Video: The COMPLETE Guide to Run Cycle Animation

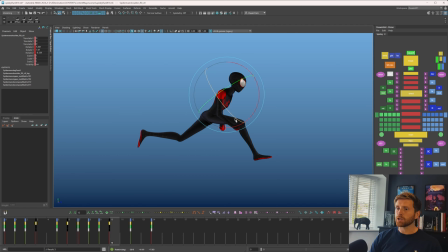1378s
have the arcs not so crazy just feels like it's got a bit too much movement it's not feeling solid enough that might be better if i just tween machine see what happens i'll just come down a little more than i had not as much as previously okay nice let's have a look at
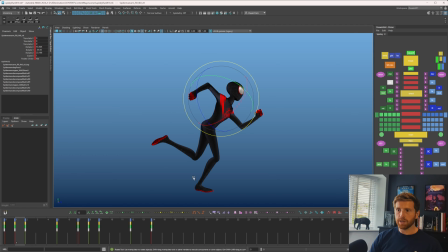1393s
this upper arm so i think i want it to delay a frame i'm just going to copy the frame from before and then just add a little motion up just so we don't get completely stuck in that angle i'm looking at this back of the arm line here and tracking that through this
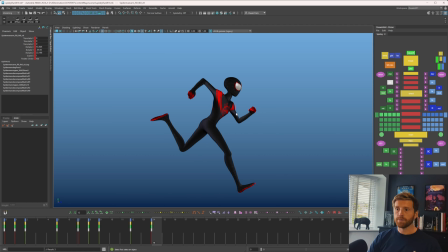1406s
cycle now and then i'll go through and do it from the side or the front and see how that works so i want that to kind of maybe be a bit lowered down and then come through maybe up and then start to ease out here and then kind of look at that line
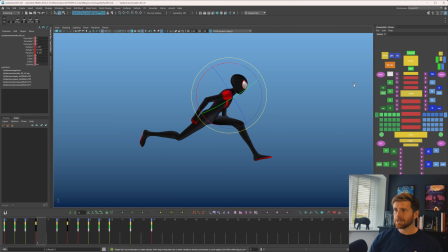1421s
and see that it's starting to go down just feels a little disconnected in there and see if i can delay that clavicle a little longer see how that works for me not looking at the lower arm right now i'm just purely looking at the upper arm and here we can probably favor the other side a little more so it's nice if the body is going down to have the arm continue up
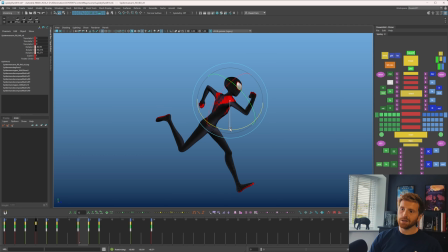1440s
if you look at the spacing of the arm it kind of keeps going up it's nice let's get a little bit more drive back in that arm feels like where we've got the big up happening in the body that that spacing would then drive
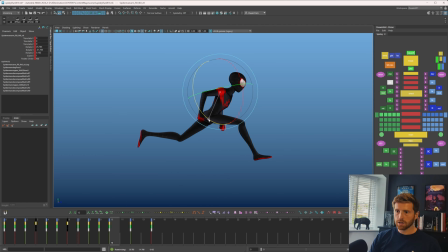1457s
the arm back more and let's favor that see the next frame we want to get into that up which it is kind of doing maybe a bit linear right now okay so in terms of the upper arm if i just step through feels like it's doing what i want it to be doing obviously that lower
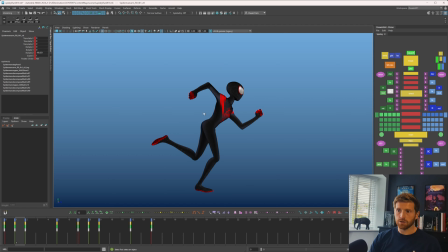1471s
arm is not helping i'm just going to clean that up quickly just so it's not so distracting that's not doing it i think that needs to be that frame and then this one needs to be just starting to ease out maybe that would be at its most extended through this part then that would be its most extreme
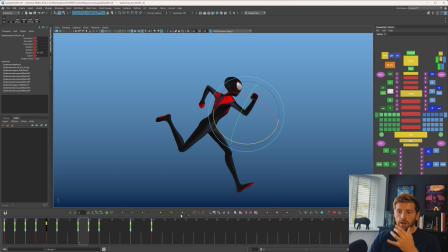1490s
let's ease into that now i can tween machine and go okay it's easing in but if i look at this arm and it's not doing the spacing that i want it to i'll just come in and tweak it slightly you can see how that feels a little linear through there i'm just gonna again favor that next pose and i think that actually could be coming from the rotation of that upper
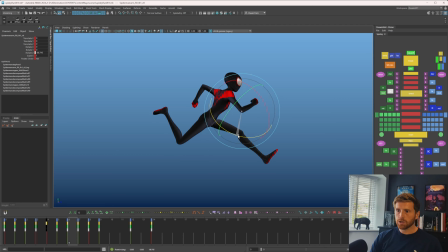1510s
arm so i'm not gonna pay too too much attention to that for now i just want nice compression and lead and follow through that arm
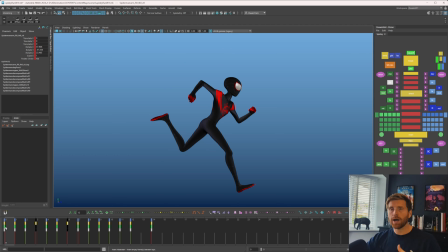1528s
when i want it so that's quite hard balance is something that kind of takes some experience to understand but essentially if things are feeling locked one-to-one with this arm
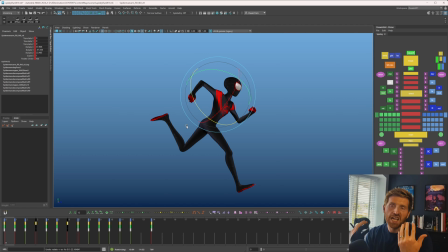1542s
and the lower arm or things are feeling linear then maybe you can play with that a bit more so you can see here if i have the upper arm just starting to come down this is the lower arm is just doing a different spacing see how it's still on its way up so
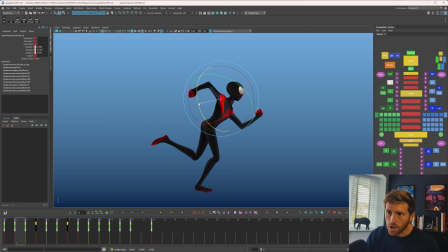1557s
this is not exactly easing down i'm still having it just slightly just ease if you look at the angle it's going from here to here the lower arm then has a different spacing it doesn't feel disconnected let's clean up
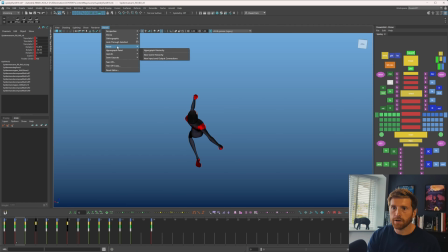1572s
this as best as we can i'm actually going to take the orthographic top view here and use that to clean that up so i'm happy with that pose that pose is coming out too much i'm going to use this yellow circle just to do it perfectly the camera so i know that then
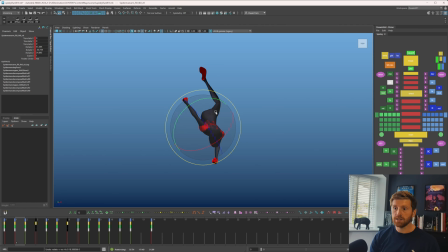1587s
that is perfectly moving from this top axis and my side view then probably won't need to change as much as if i was just kind of doing this sort of thing i just want it to kind of keep coming around and as this starts to come through the hand has just a different spacing so you get that nice offset but
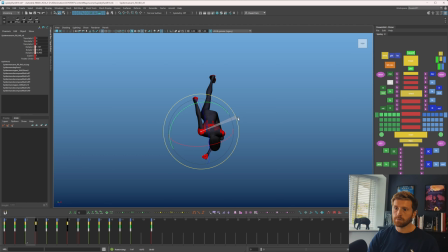1607s
still connected feeling i don't need to be perfect with this i suspect that some of these things might change a little i'm wondering here is it it should reach its extreme here and then start to ease around just